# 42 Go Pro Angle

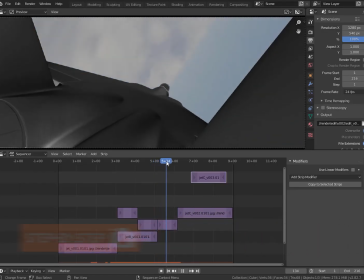0s
So to get started on our GoPro shot, we're just going to set up an angle that kind of is parented to our jet on this back wing here. And yeah, it should be pretty straightforward. So we're going to use the same shot to do this.
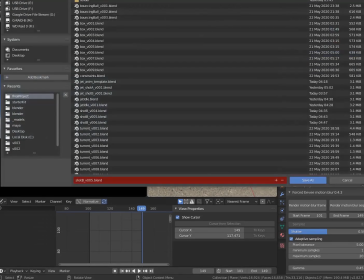12s
So what we're going to do is just file, save as, and we'll just version up. I'm going to go ahead and do version 7.
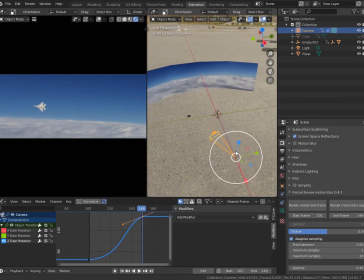19s
And then from here, what I'm going to do is simply go to my camera over here. I'm going to go ahead and get rid of all these keyframes.
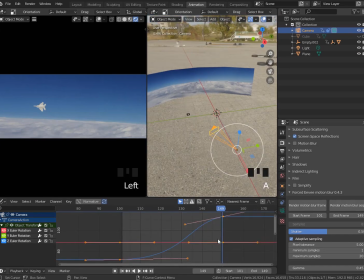25s
So I'll go ahead and view all this. Select all the keyframes down here by hitting A and then X and then delete keyframes. And now what I'll do is I'll just go to that first frame. We'll just do like frame 100, for example.
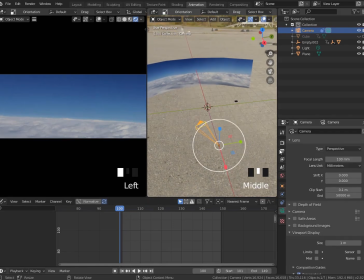37s
I'm going to go into my camera settings. I'm going to make my focal length something like 15.
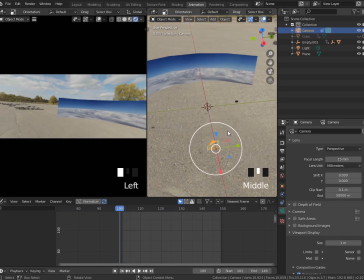42s
That's going to give it that really wide perspective. And the reason why we do that is essentially this wide angle lens.
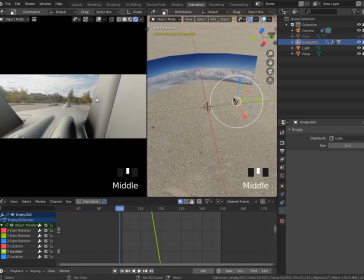50s
What we're going to do is sit on here, but the wide angle lens helps you make you feel like you're part of the action, right? Longer lenses to capture the action, where wider lenses you feel part of the action.
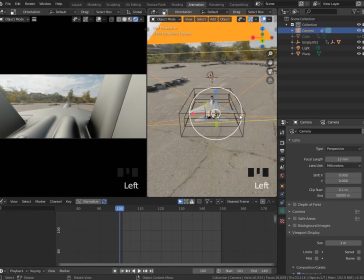64s
So kind of confusing, but very, very impactful once you kind of grasp those two concepts.
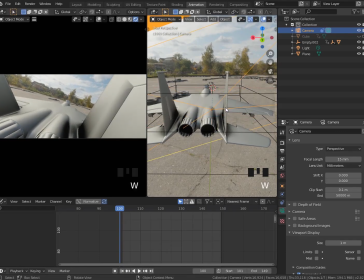71s
So go ahead and just tweak this a bit. We want the wing over here to be in like the right third over here.
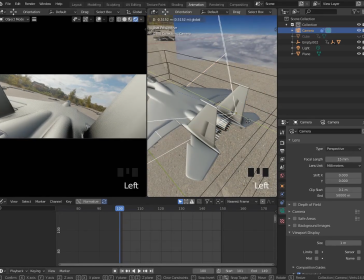78s
We can kind of tweak this a little bit. And that should be pretty good.
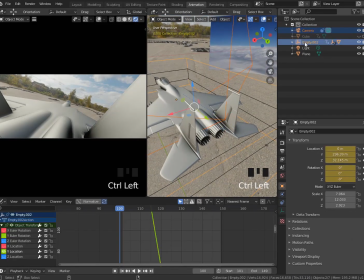84s
From here, we can just simply parent these two. So I'm going to select this camera, select the empty by control clicking, and then control P attached to object.
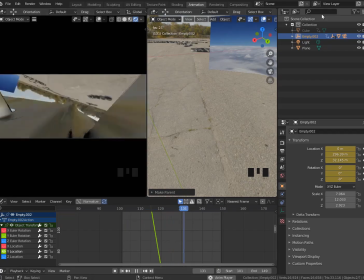93s
So now when I play this, we'll see that, okay, now the camera is attached to the empty that's animated, and now it's going to move as well.
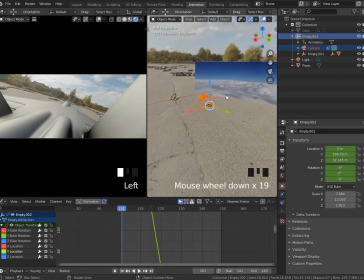101s
So from here, all we need to do is set up that background and then render it out. So we'll go ahead and move this over to the center of the world.
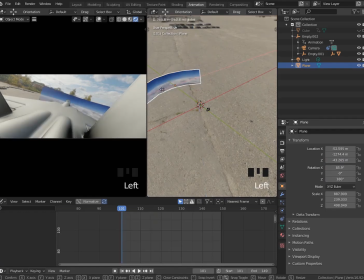109s
We'll give this something pretty far back.
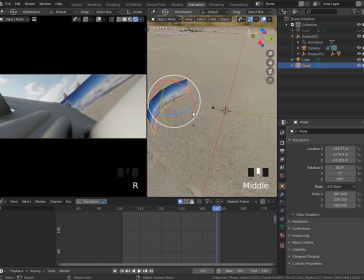111s
The jet's traveling pretty far, so we want a little bit of parallax there, but we also want the sky to feel pretty big too.
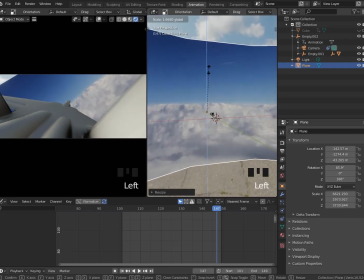119s
So go ahead and scale this up. We'll make this really big. Go ahead and scale this up like this. Play this back a couple times. We can see that we have, we want to fix these kinds of things. So continue scaling that up.
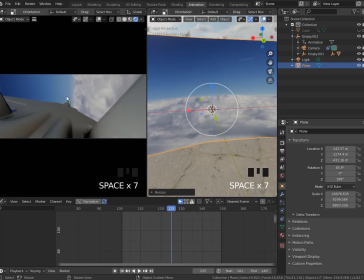138s
Something like that. And we'll just kind of play this a couple times. Make sure that we can fully cover both sides.
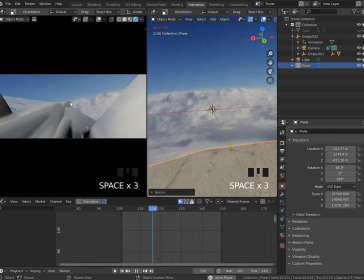145s
And we don't want the sky to be right there in the center. That looks a little fake.
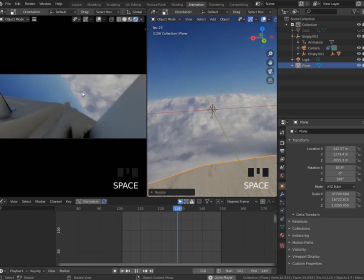150s
So we'll kind of push this down, scale this up so it's kind of in the bottom. There we go.
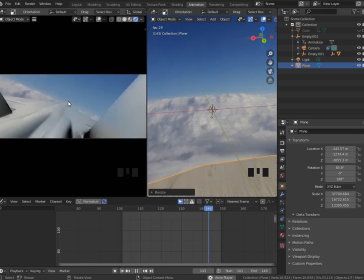155s
And it's kind of above the skyline. So it's a little bit more consistent with our last shots. Great. And then we're good to render this. So I'm going to go ahead and go into my output settings here and go ahead and version up this to version 7 of that, and then we'll simply render it out.
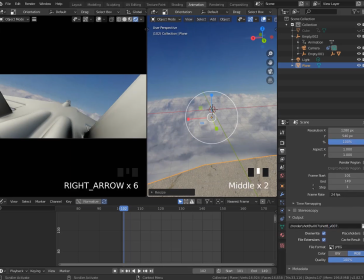172s
And this is, workflow of mine where I will go in and, like on the Sword and Stone series, like I probably did 7 different versions of each shot. And it's just a lot of tweaking, a lot of putting things together, seeing what they look like together in the context with other shots.
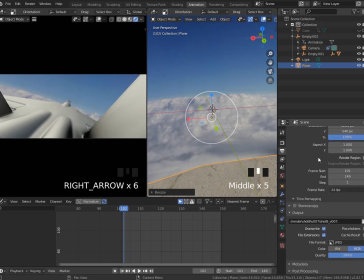189s
So it's never a straight, one try solution ever. The more you iterate, the more it's going to get better. So version 7, then we'll simply go in here and we'll do render animation, or we'll do render motion blur sequence.
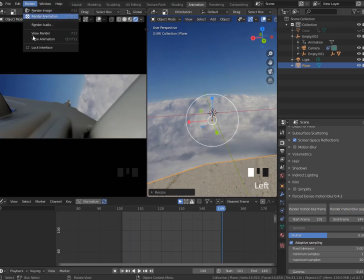203s
There we go. We'll just do render view animation to check that out.
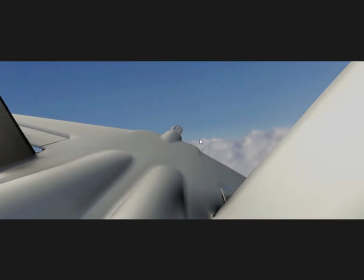211s
Looking pretty good. Great. So in the next chapter, we'll start the final shot.